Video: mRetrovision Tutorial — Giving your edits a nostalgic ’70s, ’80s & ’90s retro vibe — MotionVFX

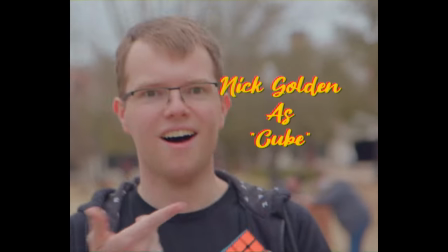changes every which way. You got to hold on to what you need.
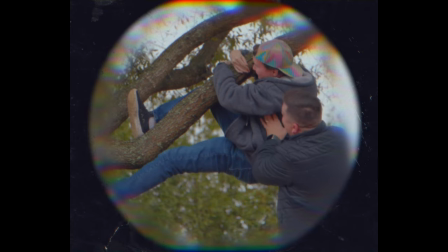And if I hide myself away, how could I grow with the world on me?
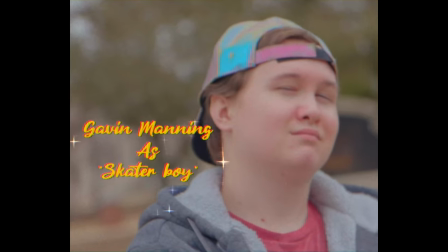We can trust each other.
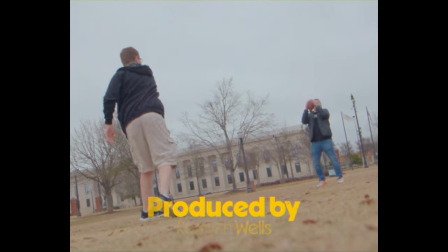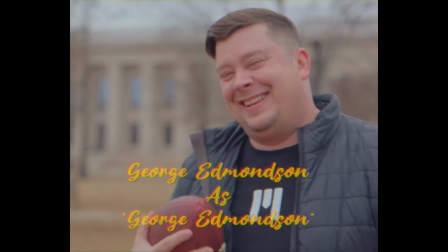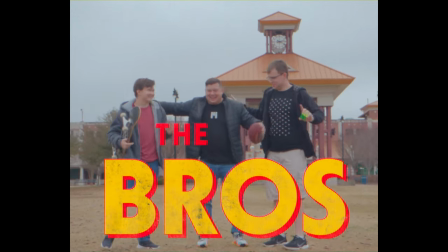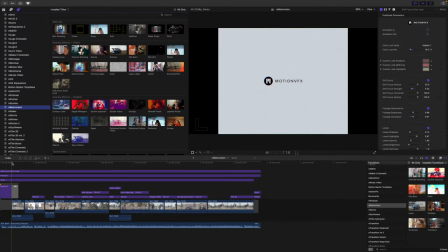Hello, this is George Edmondson with MotionVFX.com. Today we're looking at mRetrovision. Once you've installed mRetrovision via mInstaller, it can be located in your titles as well as your transitions.
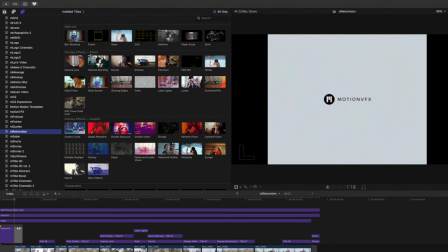mRetrovision comes with multiple add-ons, overlay effects, and typography presets. If you'd like to get a real-time preview of what some of these are going to look like,
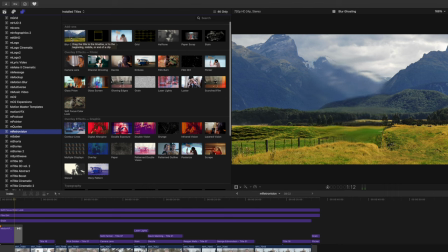you can simply take your cursor and you can scrub over so that you can see how those animations look and how they will potentially affect your footage.
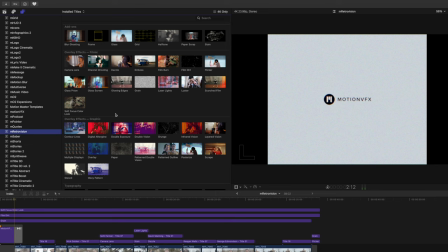Now, a lot of these are working as adjustment layers. Let me go ahead and show you really quickly how our intro looked, and then we can get started with making a few of our own compositions.
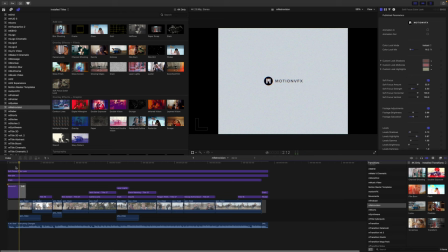So as you can see here in our timeline, this was the intro that you just saw,
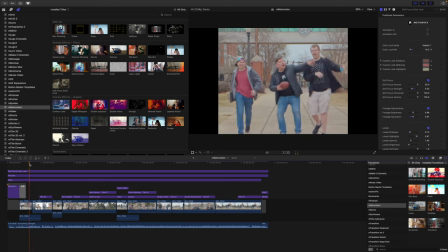and we do have this going over top of the entirety of our clip with these three layers here.
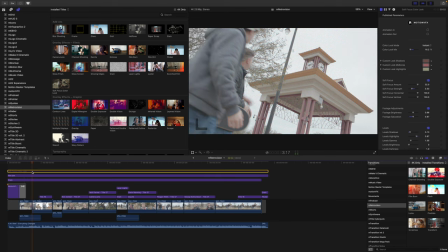We have a soft focus color look. I'm going to tap V so that you can see what's going on here. Now, with this, we also did a quick trim on the left and right sides to give it that 4x3 look. So you can see how that's affecting. Then we have film dirt, which you can't see it really right there,
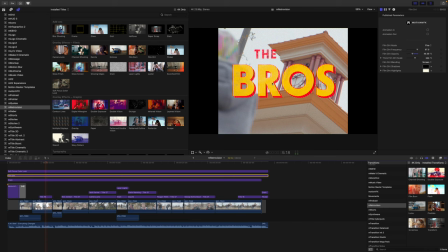but it is very subtle and it is just adding a little bit of dirt and some grain artifacts and such over top of the entirety of our footage. And then we do have a grain filter that is just making that super smooth footage not so super smooth,
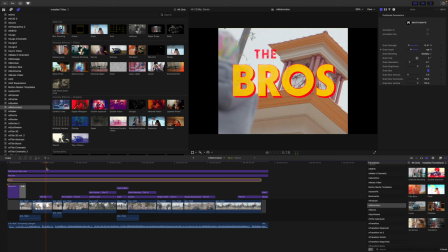because we do want this to look a bit retro. And then as you can see, we have several titles. We have a camera lens effect here that we used, some laser lights and titles there at the end.
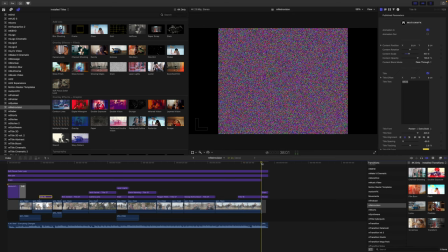And then we used the pure grain and flicker over a gap clip to create this sort of weird transition into our tutorial. All right, so why don't we grab some footage and we will get started making our own composition.
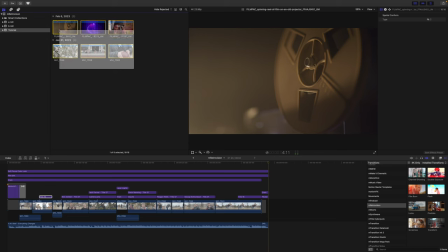So I'm just going to grab all of these clips.
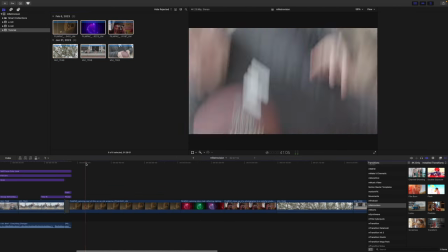I'm going to tap E to add those in, and then we can take a look at how these are going to be affected.
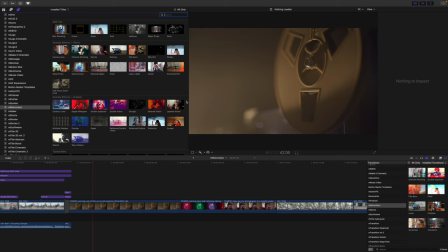So again, up in our titles, these are working as adjustment layers, and if we want to get a real-time preview, as we said earlier, we can just scrub over so that we can get a quick look as to what they're doing.
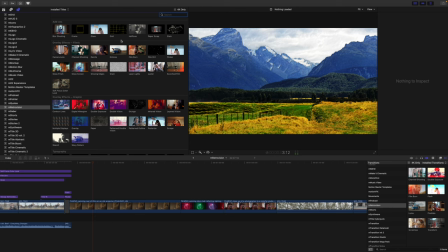So how about the first thing that we do? Let's just take a look at our add-ons up top. You can see here that we have some ghosting, a frame, some glass.
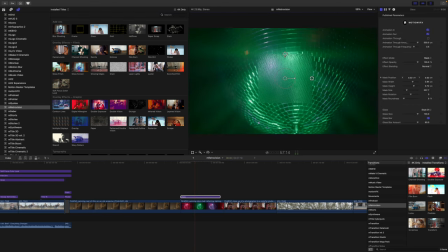So why don't we just click and drag our glass element on top of our clip, and you can see how that is being affected there on screen.
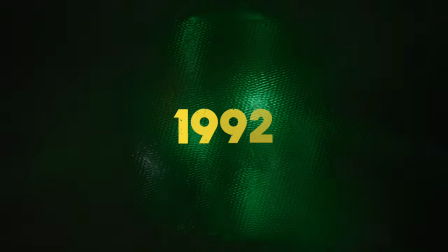And then if we wanted to add any sort of title or grid or frame over it, we could do that as well.
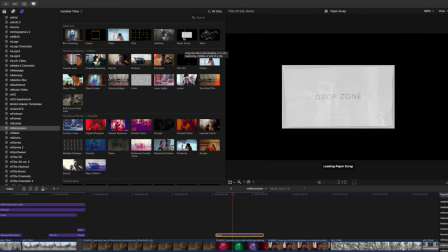So why don't we take a look also at our add-on paper scrape, which is really neat.
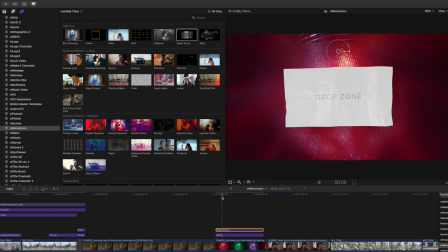We can drag it in over top, and then we're gonna have our glass and our paper happen right here. Again, on-screen controls for position, scale, and rotation.
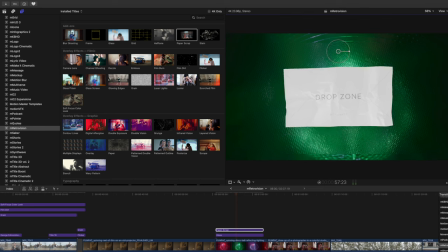Over in our inspector, we have all of our animations and position parameters, and then we have our mode for either drop zone,
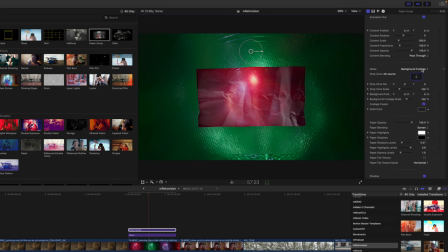we can have background footage, or we can have solid color.